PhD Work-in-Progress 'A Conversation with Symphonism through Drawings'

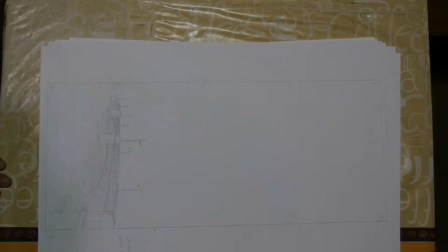[12:31]
Otherwise you will have an amount of interesting images one after the other, but to provoke this effect of animation that continuity will be very important. In a real animation when you've got stop-motion and image after image after image,
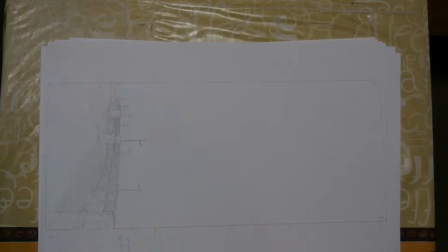[12:51]
it will only work if the images are perfectly framed and timed one after the other in the exact position. The timing is always perfect, framing is is perfect, then you will create the illusion of movement with still images.
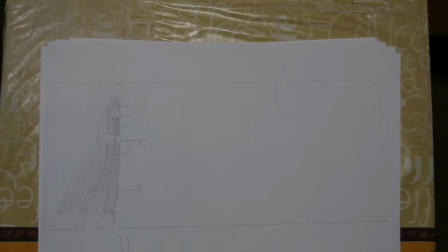[13:04]
The whole concept of filming on pellicula, image after image after image, is not enough. It needs to be perfectly framed, timed and positioned to create this illusion of movement.
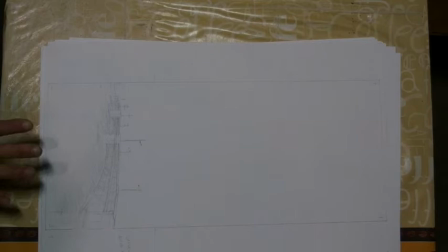[13:17]
And with these 20 images you can create an illusion of time, hardly movement but of time,
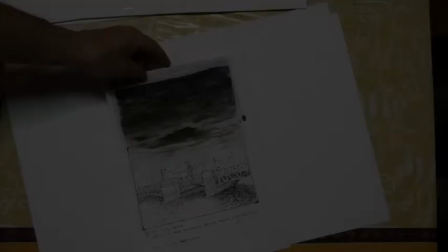[13:30]
to illustrate your story. So we come from a very dark sky with the opening title the main theme
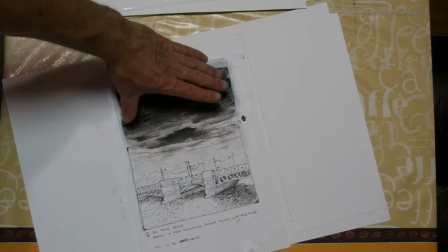[13:38]
on the clouds on the dark clouds going down to the lighter
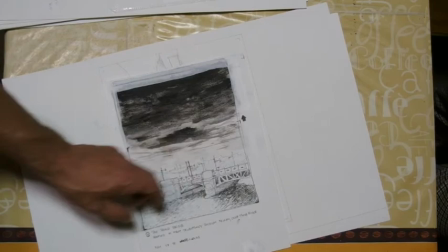[13:43]
image but you don't see it as a lighter image just going into the view on the
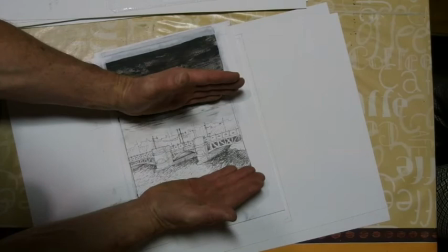[13:47]
palace bridge then the story continues and at the end you'll
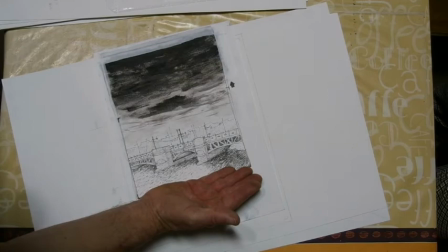[13:52]
have only this, only focusing on the light part so people won't see the gloomy heavy part of the clouds anymore,
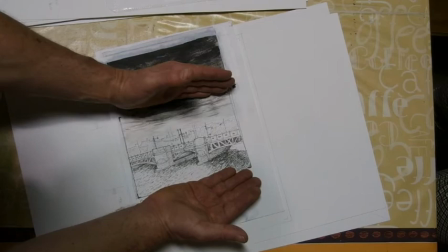[14:01]
of the dark sky anymore.
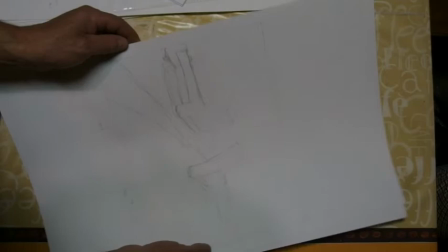[14:04]
And then the main important question for me stays like if you have this, this is the last image,
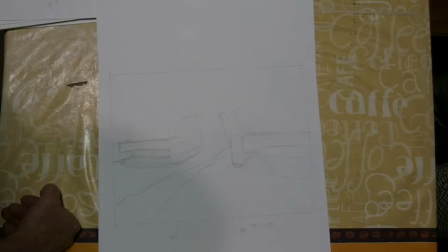[14:11]
you might have like credentials where you were talking to zoom in on a specific part of the image.
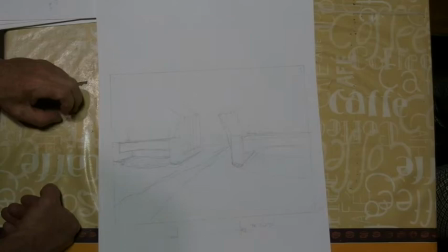[14:19]
That would be good for me to know what part you might zoom in to go into detail on this one.
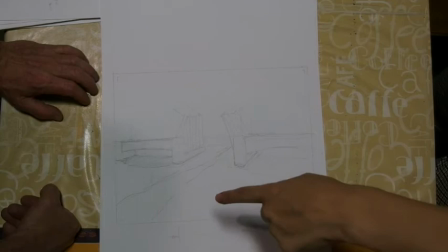[14:25]
To end the poem. As you remember, I wanted just to follow the trace of the shape and go between the...
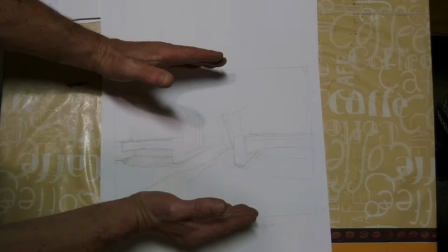[14:33]
Okay, but that's the only way you can do that is by zooming in. Yes. Because following the trace will be...
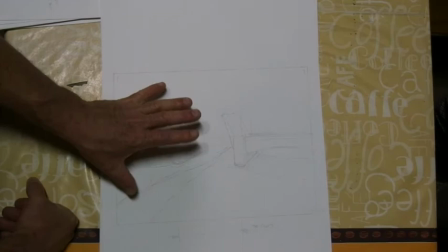[14:39]
If you've got this image of the bridges, following the earlier images,
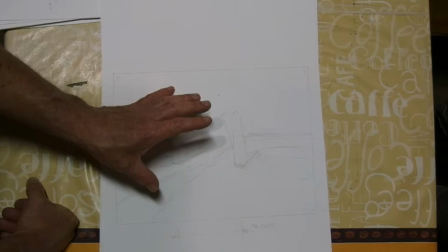[14:44]
or I need to make this a big plate, a big image again. So you should, for the continuity,
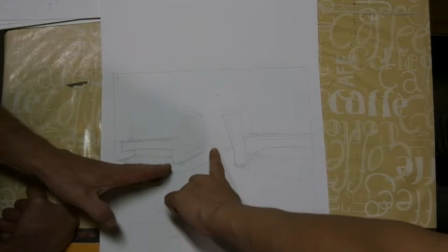[14:53]
respect this size to start with and then starting from this size you want to go in to this movement. Yes, just follow the shape.
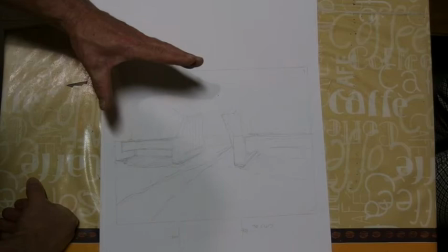[15:02]
Yes, so that's actually starting from this because you have to start for this for continuity to respect that third image,
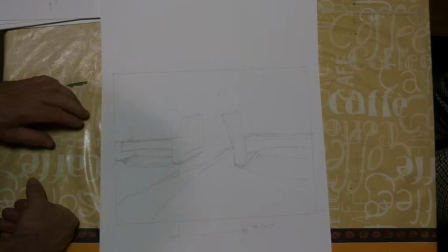[15:11]
actually the fourth image because the first, very first is this one already. So but in this sequence it's the third one.
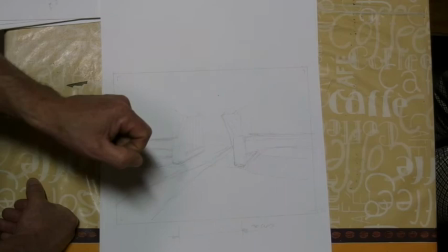[15:20]
The third. So you can zoom in here going through the horizon that's actually the skyline from St. Petersburg in the back.
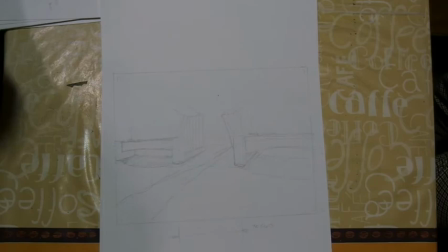[15:29]
Those are the limitations I see technically in this situation now with your
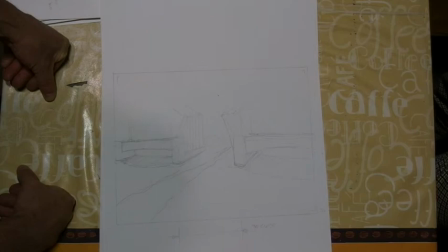[15:37]
story and with the And then it will be already depending on Dieren to decide if he wants to do it live zoom or in post-production. Okay. We will see with him, yes. Because of course now I would say my preference is live zooming.
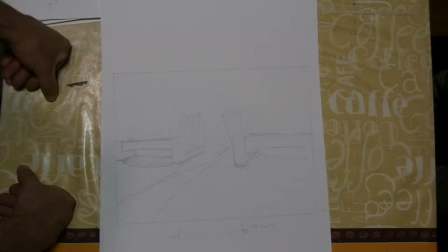[15:57]
And I guess that he will do several shots. But then you're limited the moment you start editing. And then he will do just without zoom, zoom several frames, yes. One picture. Take one picture. that you can, if the live zoom does not work at all in your editing, you can still do it digitally afterwards in post-production.
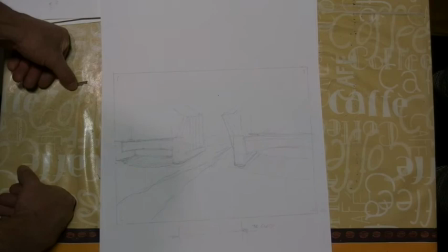[16:15]
You can zoom in to where you want. The limitations you have with digital zooming is that you enlarge the amount of pixels virtually.